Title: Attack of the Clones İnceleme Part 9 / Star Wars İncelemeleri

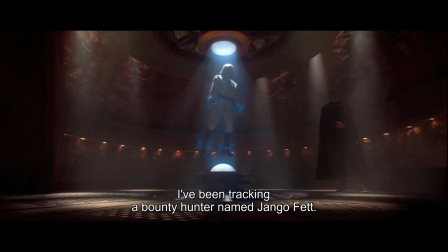743s
Bu arada seri boyunca renk paletlerinden bahsedip bu sahnede bahsetmemek olmazdı. Kırmızı ve mavi işte. Obi-Wan mavi ışıkla kaplı. Mavi onu o kırmızıya geçmekten koruyor ama aynı zamanda yerinde saymasına sebep oluyor. Bir zindan gibi. Kırmızıya tamamen geçen Dooku da Sith'lerin etkisi altında boğulmuş işte.
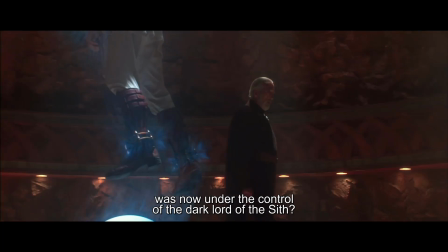762s
Sahnede Dooku, Senato'nun yozlaşmış olduğunu söyleyip bir Sith Lord'un etkisi altında hareket ettiklerini anlattığında Obi-Wan'ın tepkisi bu imkansız oluyor.
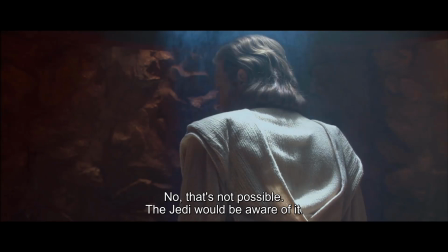770s
Neden abi? Bütün o politik sinikliğine rağmen neden şu an bunun imkansız olduğunu söylüyorsun acaba? Ha, doğru. Ardından gelen cümlede Jedi'lar bunu anlardı diyor. Count Dooku'nun kimseye suikast düzenleyemeyeceğini çünkü bir Jedi olarak yetiştirildiğini söylemekle aynı işte.
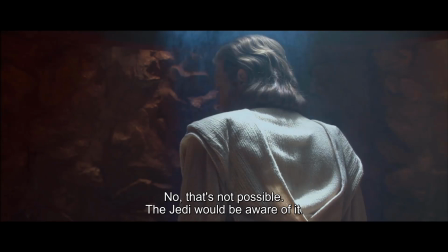787s
Direkt imkansız diyor çünkü eğer bu doğruysa Jedi'lar başından beri yanlışlarmış ve başından beri yanlış olduklarını konuşuyoruz zaten. Yani o Jedi'lar adına üretilen klon ordusunun farkında olmadıklarını gördükten sonra hala bunu demek için statükodaki ideolojiyi nasıl yutmak lazım artık siz düşünün.
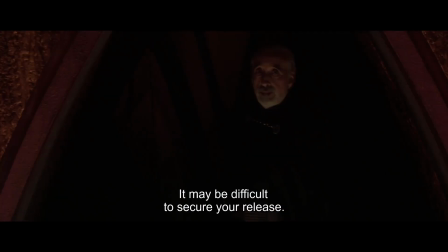805s
Dooku odadan çıkarken teklifi reddedildiği için Obi-Wan'ın salınmasını ayarlamanın zor olabileceğini söylüyor. Bununla burada aslında işleri kimin yürüttüğünü de aktarmış oluyor. Aşağıdaki canavarların üstünü hafifçe örten o diplomatik dil işte.
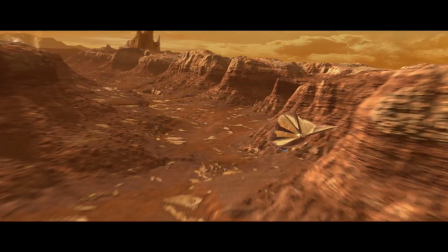818s
Dooku gittikten sonra Anakin ve Padme Geonosis'e varıyor ve burada bir aksiyon sahnesi alıyoruz.
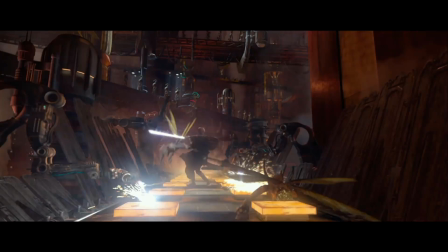824s
Padme ve Anakin'in hatta C-3PO ve R2-D2'nun kendilerini seri üretim hattında bulduğu bir sekans. Şimdi hikaye ilerleyişi yani plot açısından baktığımızda bu sahnenin hiçbir önemi yok. Jango ve Obi-Wan'ın uzaydaki kapışması da benzerdi ama en azından filmin başından
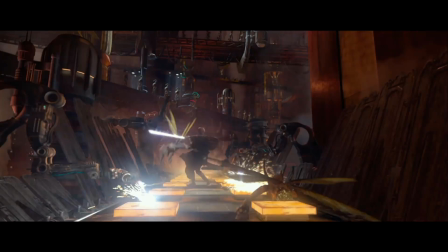841s
beri takip edilen bir ipucunun devamı olarak aldığımız iki kişinin girdiği bir çatışmaydı.
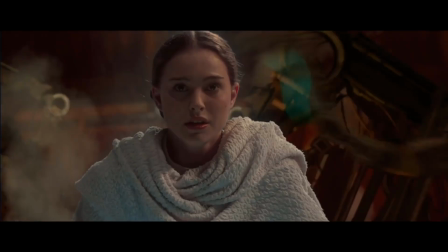846s
Buradaysa bunlar bile yok. Karakterlerin içinde bulundukları ortamda hayatta kalma çabasını izliyoruz. Güzel görünüyor, evet, ama bu kadar zaman ayırmak garipsenebilir. Hatta bayağı bir bütçe harcandığını da görebiliyoruz.
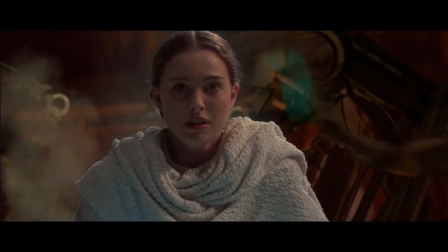858s
Yani hikaye ilerleyişi için o kadar da önemli olmayan ve Jango ve Obi-Wan'da olduğu gibi tarafların hünerlerini ilgiyle izleyebileceğimiz bir sahne de değil. Ama bu kadar bütçe ve zaman da ayrılmış. Amaç ne?
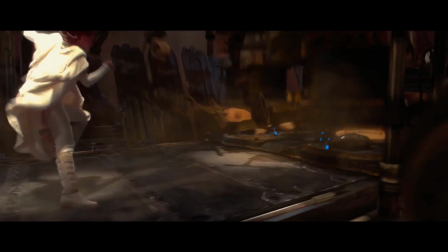870s
Amacımız hikaye ilerleyişiyle ilgili olmayan ama tematik olarak filmin merkezindeki bir anlatımı elle tutulur bir hale getirmek. Burada resmen karakterlerin seri üretim hattında hayatta kalma savaşı verdiğini görüyoruz. Evet, Jango ve Obi-Wan'ın çatışması kadar havalı değil. Ama biliyor musunuz? Ondan çok daha gerçek.
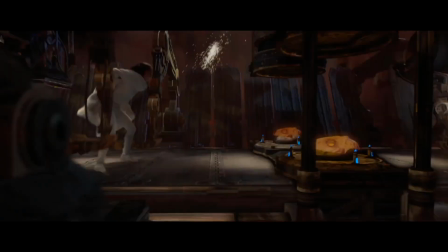888s
Çünkü halihazırda kapitalist sistemde hepimiz tam olarak bu çatışmayı veriyoruz. Seri üretim hattında hayatta kalmaya çalışıyoruz. Bir eşyaya, bir insandan çok bir makinaya dönüştürülmeye karşı durmaya çalışıyoruz.
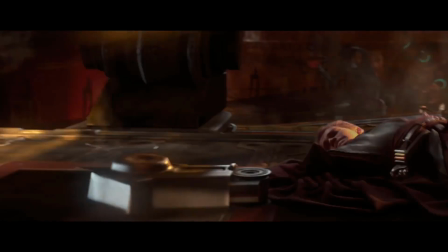901s
Anakin'in elini kapan üretim hattı onu metal bir versiyona çevirdi çevirecek gibiyken Anakin Skywalker figürleri tam olarak böyle üretiliyor işte.
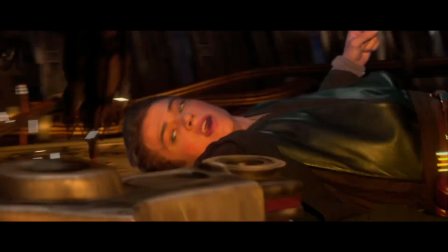909s
Tamamını tekrar okumama gerek yok ama kapital iktidarda kaldıkça her şey alınıp satılacaktır sözünü tekrar ama bu sefer bir çatışma halinde alıyoruz. Ton da çok güzel kullanılıyor çünkü cehennem gibi bir ortamdayız. Seri üretim hattının kıyametsel hiçliğinin ortasında.
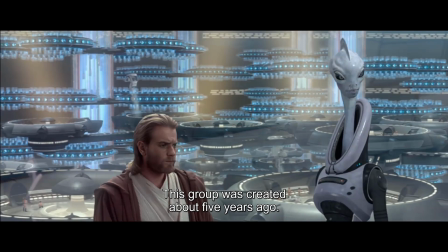926s
Kamino ile farkını konuştuk işte. Kamino aynı şeyin günümüzde çoğunlukla nasıl işlediğini veriyor. Sosyal medyayı iyi kullanan, tırnak içinde yenilikçi ve tertemiz bir şirket. Dionysus daha eski bir tür.
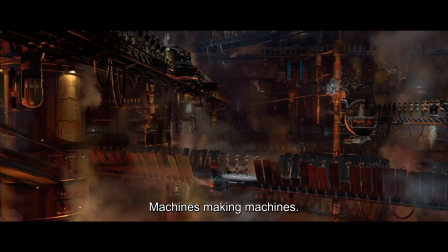938s
Ama otomasyonun eşiğinde, C-3PO'nun söylediği gibi makina yapan makinalar. Fabrikanın dışarıdan bir müdahale olmadan kendi kendini döndürebildiği an, insanların tam anlamıyla ürüne dönüştüğü an olmuş olacak. İstediğin gibi şekillendirdiğin, kendi imgende tekrar yaratabileceğin bir ürün. Star Wars boyunca insanların makineleştiğini görüyoruz.
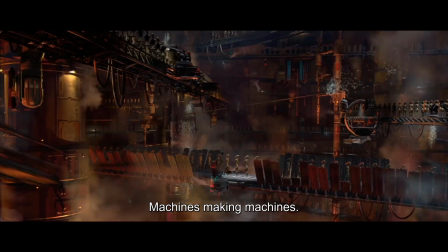957s
Ama burada makinelerin insanlaştığını alıyoruz. Kendi çocuklarını yapabiliyorlar.
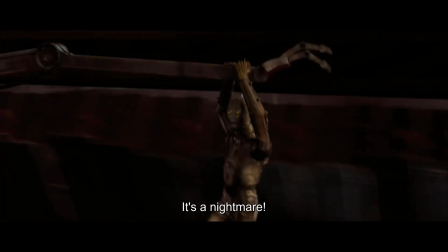962s
C-3PO buna bir kabus diyor ve buna katılmamak elde değil. C-3PO demişken burada onun kafasını kaybettiğini alıyoruz.
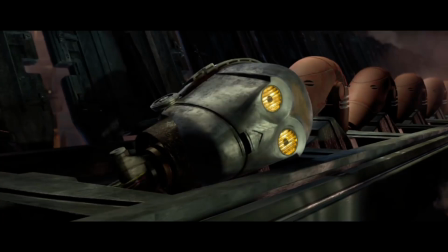970s
Filmde komedi unsuru olarak kullanılan çift anlamlı sözlerle güldürmeyi başaran olaylar silsilesinin başlangıcı.
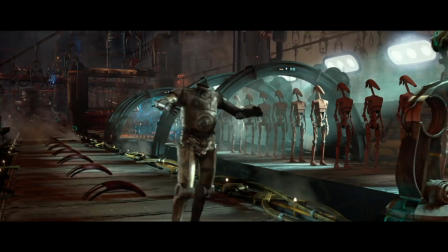976s
Ve aslında düşündüğümüzde sadece bunun için orada değil. Gerçek anlamda kafasını, aklını kaybediyor. Kendini tamamen duygulara kaptırmak. Galaktik Cumhuriyet'ten ayrılmak isteyen ayrılıkçılar gibi resmen kendisinden ayrıldı.